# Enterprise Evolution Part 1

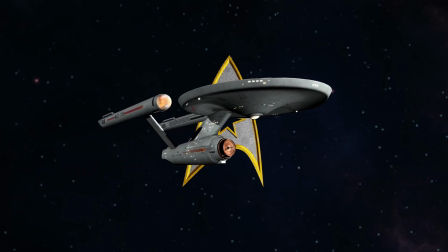(0:30)
The USS Enterprise NCC-1701 is one of the most iconic starships in sci-fi.
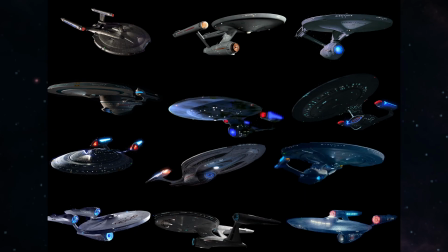(0:37)
In fact, it technically is 12 of the most iconic starships in sci-fi, as it has gone through many revisions over the course of the show.
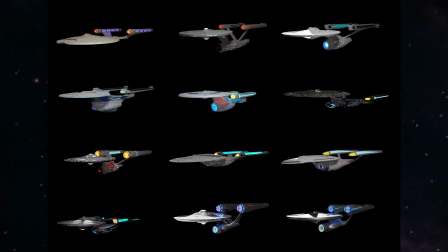(0:45)
A couple years ago, I made several 3D models of the various versions of the USS Enterprise, and while making them, I ended up gathering some information about them.
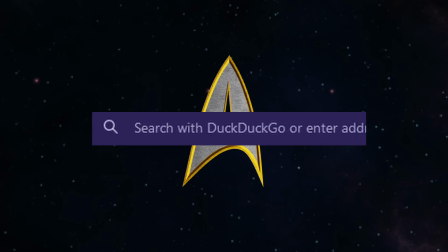(0:54)
And I love this sort of thing, so it snowballed into me researching all the different versions of the Enterprise,
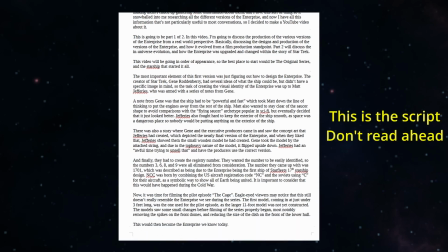(0:59)
and now I have all this information that's not particularly useful in most conversations.
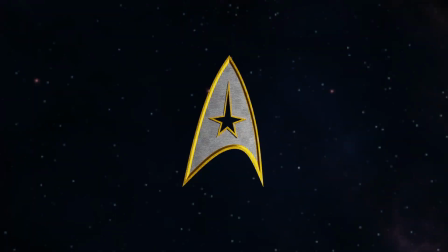(1:06)
So I decided to make a YouTube video about it. This is going to be part 1 of 2. In this video, I'm going to discuss the production of the various versions of the Enterprise from a real-world perspective.
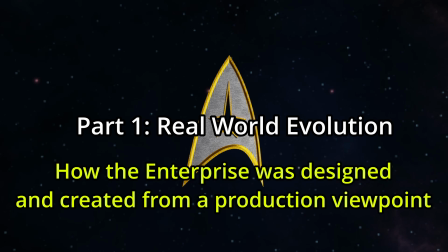(1:19)
Basically, discussing the designs and production of the versions of the Enterprise and how it evolved from a film production standpoint.
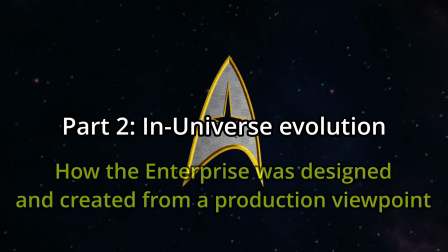(1:27)
Part 2 will discuss the in-universe evolution and how the Enterprise was upgraded and changed within the story of Star Trek itself.
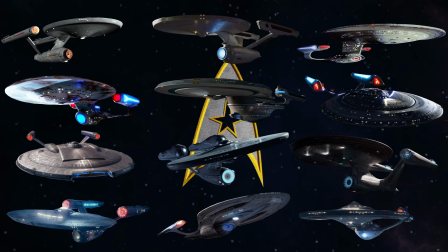(1:37)
This video will be going in order of appearance, so the best place to start would be the original series and the starship that started it all.
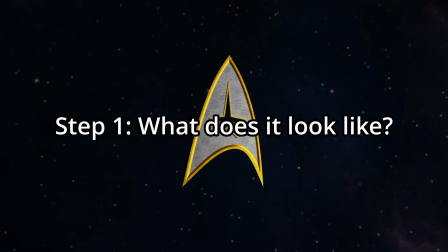(1:45)
The most important element of this first version was just figuring out how to design the Enterprise.
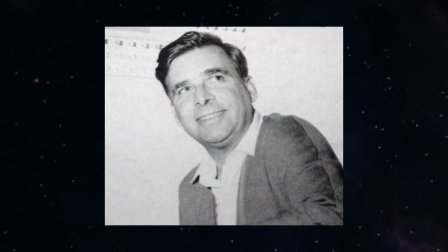(1:51)
The creator of Star Trek, Gene Roddenberry, had several ideas of what the ship could be,
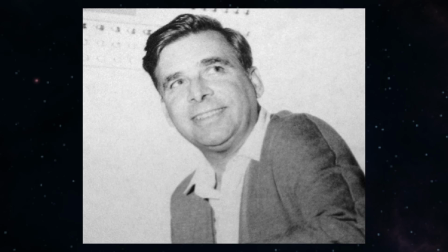(1:56)
but didn't have a specific image in mind, so the task of creating the visual identity of the Enterprise was up to Matt Jeffries,
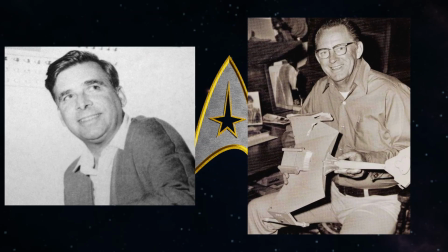(2:03)
who was armed with a series of notes from Gene.
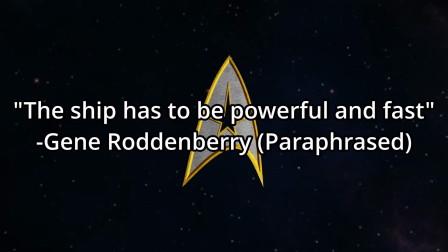(2:07)
One of these notes was that the ship had to be powerful and fast, which took Matt down a line of thinking to put the engines away from the rest of the ship.
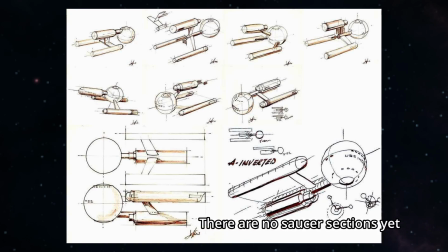(2:17)
Matt also wanted to stay clear of the saucer shape to avoid comparisons with the flying saucer archetype popular in sci-fi, but eventually decided that it just looked better.
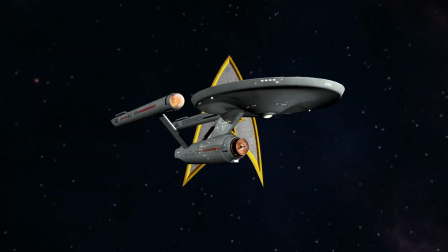(2:29)
Jeffries also fought hard to keep the exterior of the ship smooth, as space was a dangerous place, so nobody would be putting anything on the exterior of the ship.
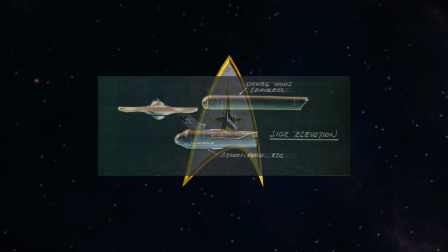(2:40)
There was also a story where Gene and the executive producers came in and saw the concept art that Jeffries had created, which depicted the nearly final version of the Enterprise.
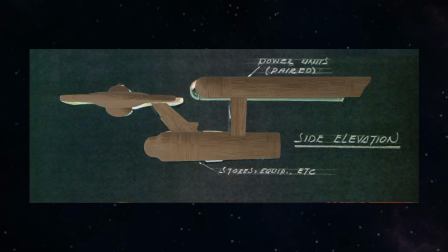(2:48)
And when they liked that, Jeffries showed them the small wooden model he had created.
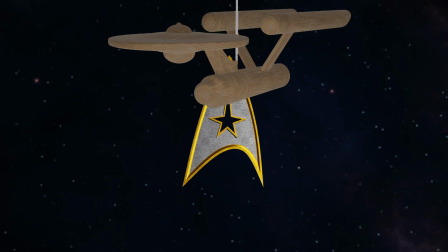(2:53)
Gene took the model by the attached string, and due to the top-heavy nature of the model, it flipped upside down.
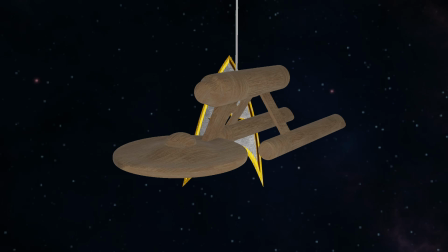(3:01)
Jeffries had an awful time trying to unsell that and have the producers use the correct version.
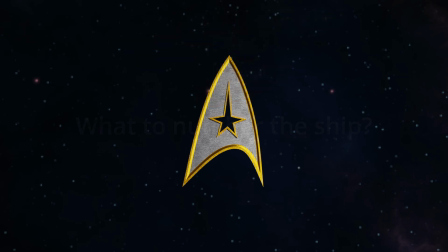(3:08)
And finally, they had to create the registry number. They wanted the number to be easily identifiable, so the numbers 3, 6, 8, and 9 were all eliminated from consideration. The number they came up with was 1701,
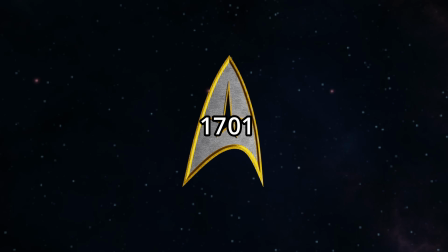(3:25)
which was described as being due to the Enterprise being the first ship of Starfleet's 17th starship design.
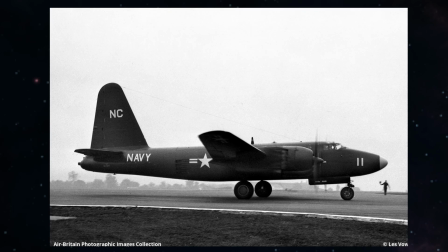(3:32)
NCC was born by combining the U.S. aircraft registration code NC and the Soviets using
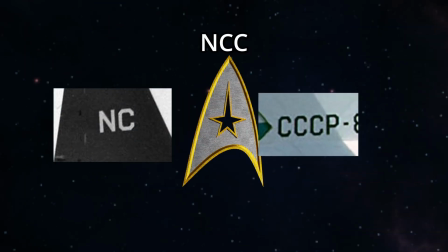(3:38)
C for their aircraft as a symbolic way to show all of Earth being united.
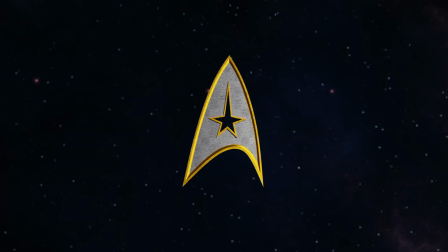(3:44)
It's important to consider that this would have happened at around the time of the Cold War.
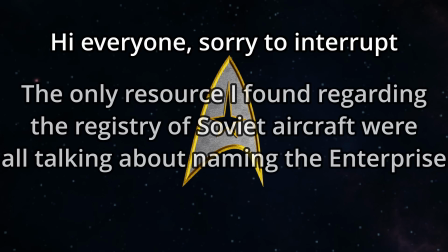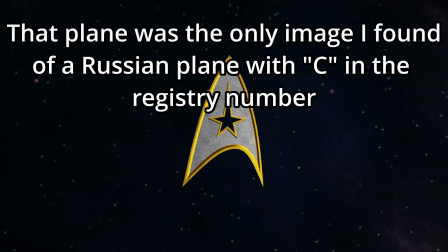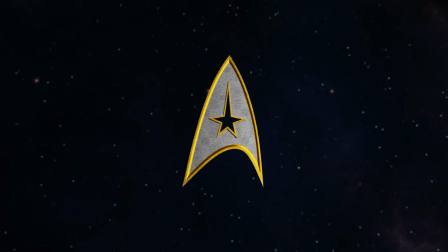Now, it was time to start filming the pilot episode, The Cage.